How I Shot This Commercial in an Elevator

Alright folks, today we're talking elevators and small spaces, filming in them, lighting, and just some simple ways around making them look not too bad with a small amount of budget and crew really. So let's get into this scene right here.
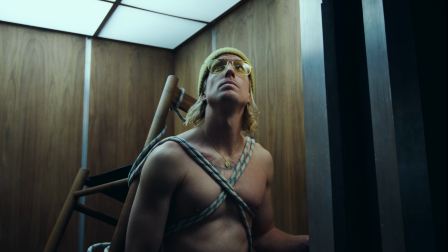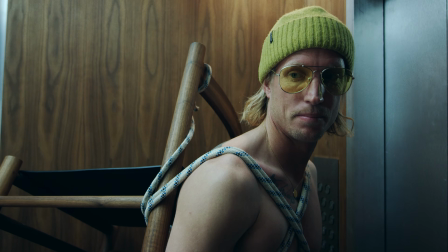[0:20]
So this sequence here is from a bigger project, but I just want to talk about this elevator part of it because it's pretty funny and interesting and I think you might get something out of it.
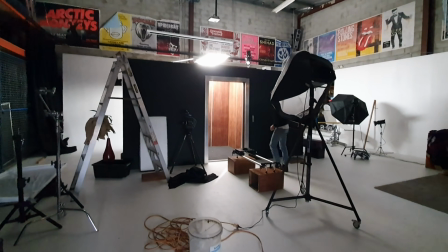[0:29]
And this was filmed in a studio with a set.
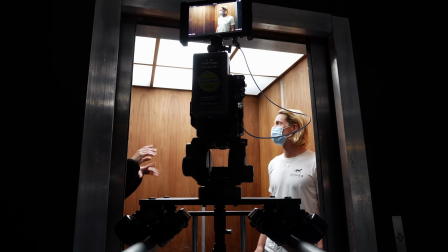[0:31]
I've actually used this set on a few shoots before and I was around when they were designing and building it, so I was able to have a bit of a say in the design of it.
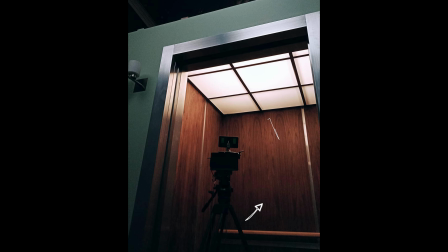[0:39]
The two main things I requested in it was dark walls and this diffused opal ceiling, so we could push our film lights through it from the top.
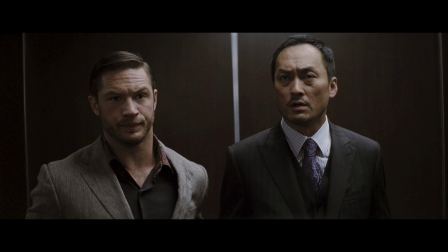[0:47]
So looking through loads of references from other movies, you can see it's pretty hard to make a small space like that look interesting.
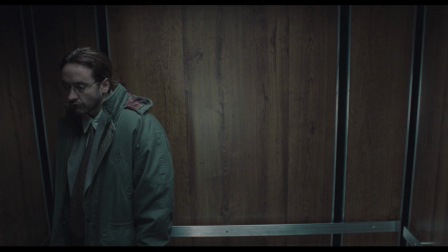[0:53]
In the context of a movie, it's okay because it's usually just a quick scene and then you're on to the next one. And you don't really realize how flat the shot is.
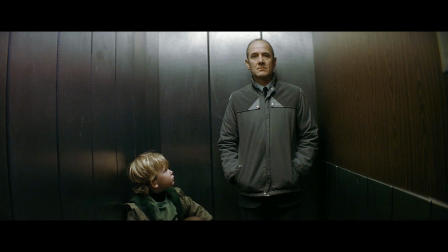[1:01]
But if you're doing a commercial or a music video with lots of shots in there, you want to try and make it look good.
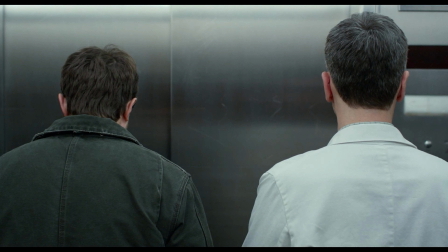[1:05]
Or it can end up just being a person standing in front of a flat wall. And there's only one or two ways where the light can come from really.
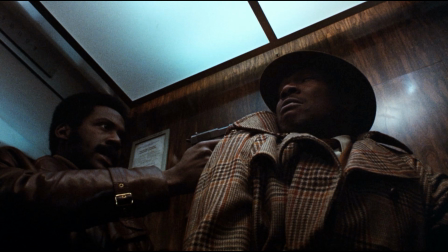[1:13]
Above, usually using a soft source, or practical lights on the walls built into the set.
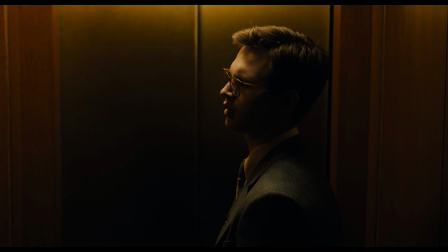[1:19]
I like the look of this one from the Goldfinch. It's a soft top light, but it's still coming from the background towards the camera.
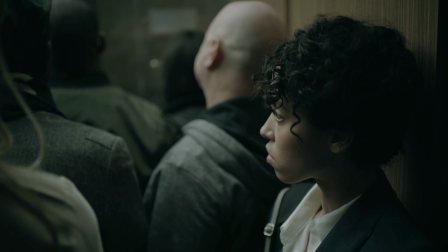[1:26]
And also this one Hoyter shot from this Apple commercial. And you can see why Deakins and Hoyter have the best looking ones.
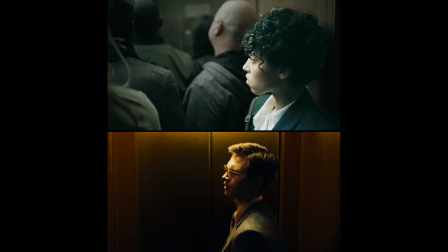[1:33]
The subject is pulled close to the camera, the light is coming from the back as much as possible, and there's some contrast and shape, and as much layers as well as you can get in an elevator.
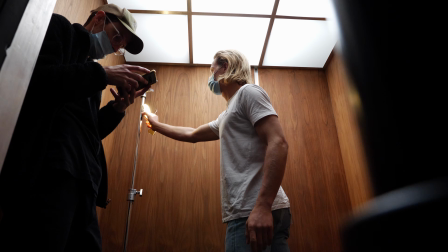[1:43]
So we tried to use a similar approach with the lighting on this one. So the ceiling of the set is made of these opal grid diffused squares,
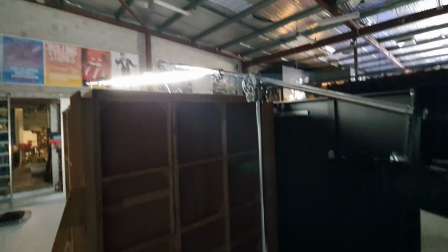[1:51]
and we've boomed the panel light over the top and placed it around the back to keep some shadow and contrast on the front side.
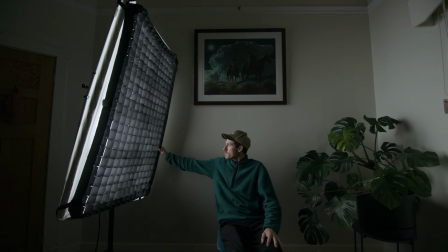[2:00]
And for anyone interested, the light that's over the top of the lift is this Intelitech Mega Light Cloth 3 by 4.5 feet foldable light mat.
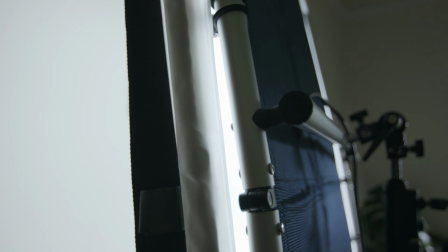[2:08]
It's just a big, thin, lightweight, soft, fairly cheap light that I've used on a few shoots and it's been pretty good.
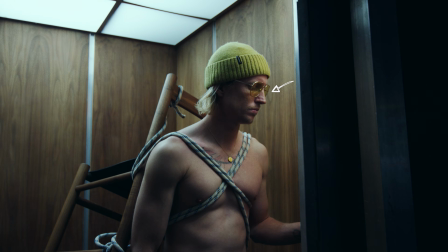[2:17]
Then for this light on his face, we removed one of the top panels and from the outside of the set shined in a 300D with a spotlight through the top,
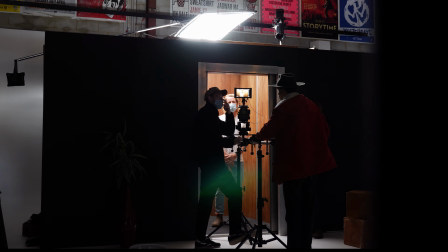[2:26]
hitting the wooden coloured wall and bouncing the light back onto his face.
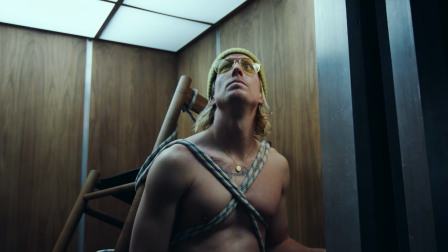[2:30]
We could have maybe used a tube light and stuck it in the corner, but I didn't have one, and so I thought of this idea instead.
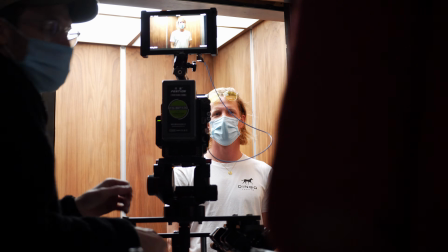[2:37]
And we're just trying to create as much layers as possible with this little basic set.
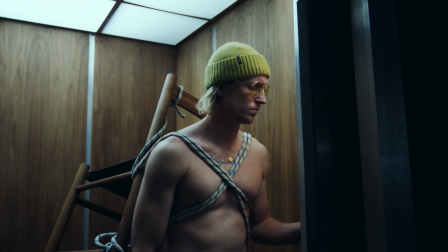[2:41]
Just having the elevator doors and the ceiling in the shot, it just creates a bit more layers.
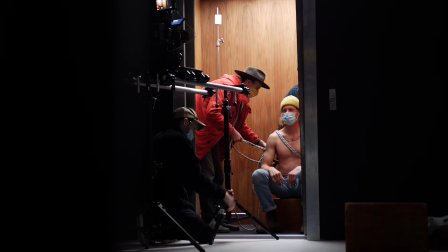[2:48]
And this can just be something that you as the cinematographer can say to the director or whoever,
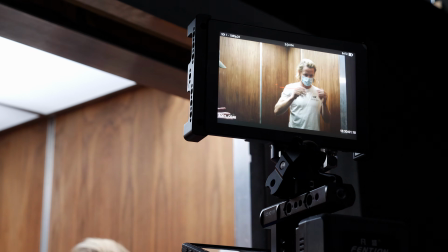[2:54]
you know, maybe we could put the camera outside here so we can see this stuff.
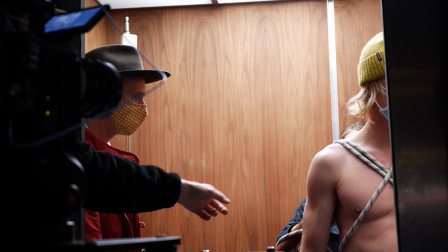[3:00]
How about we could put the actor closer to the camera so there's a bit more depth in the background.
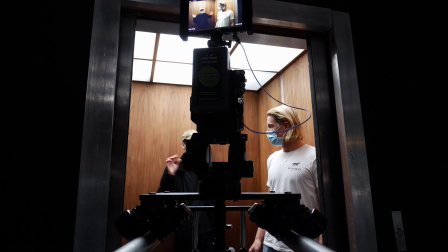[3:06]
Maybe we can lower the camera a bit to shoot up and see the ceiling. We could reveal the character by opening the doors and pushing in.
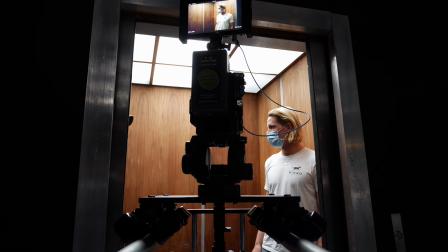[3:13]
And it just shows the best parts of the production design when you try and add that stuff in. So it's not a person standing in front of a wall.
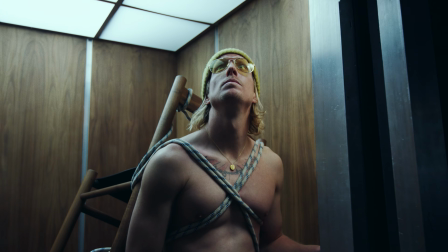[3:19]
With this first shot and a sound effect, you immediately know where you are.
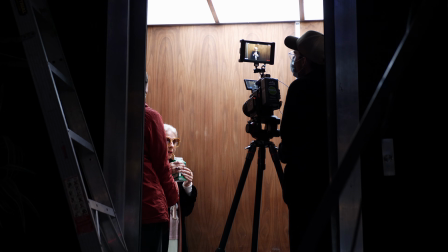[3:25]
Alright, this next one of Our Lady, we didn't do too much to the light other than boom the light a little bit round so it comes in the side a bit more.
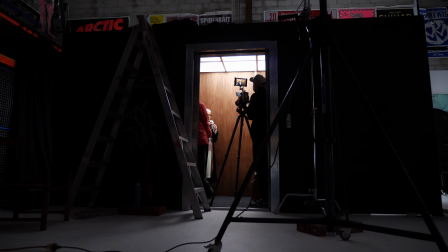[3:31]
And I think we had a bit of a bounce board coming in from the right hand side of the camera. Then we moved back around and did the reverse shot on our guy looking at her.
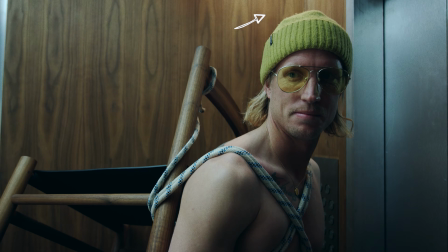[3:42]
We swapped out that spotlight behind him because you could see it hitting the wall and just replaced it with one of those little Aperture MC lights,
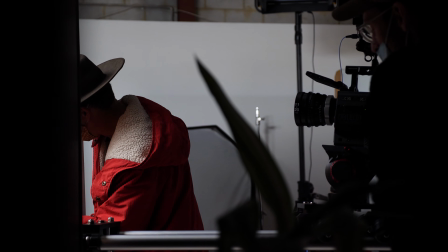[3:50]
which is giving him that edge glow. It worked well as a backlight, but it was a bit too small and saucy as a front light when we were shooting from the front.
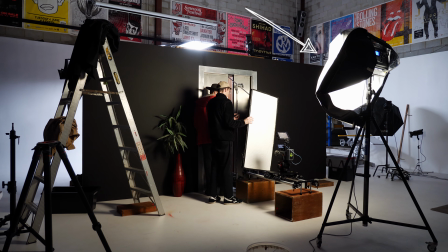[3:57]
Then just to add a little bit more spice to the shot, we just turned on this RGB panel that was already set up in the studio, and that just gave him another edge light.
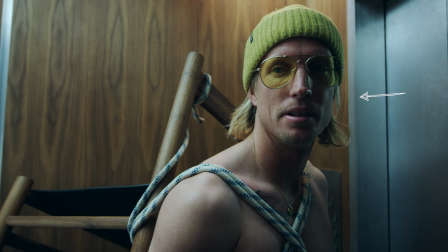[4:06] Spearmint, milk.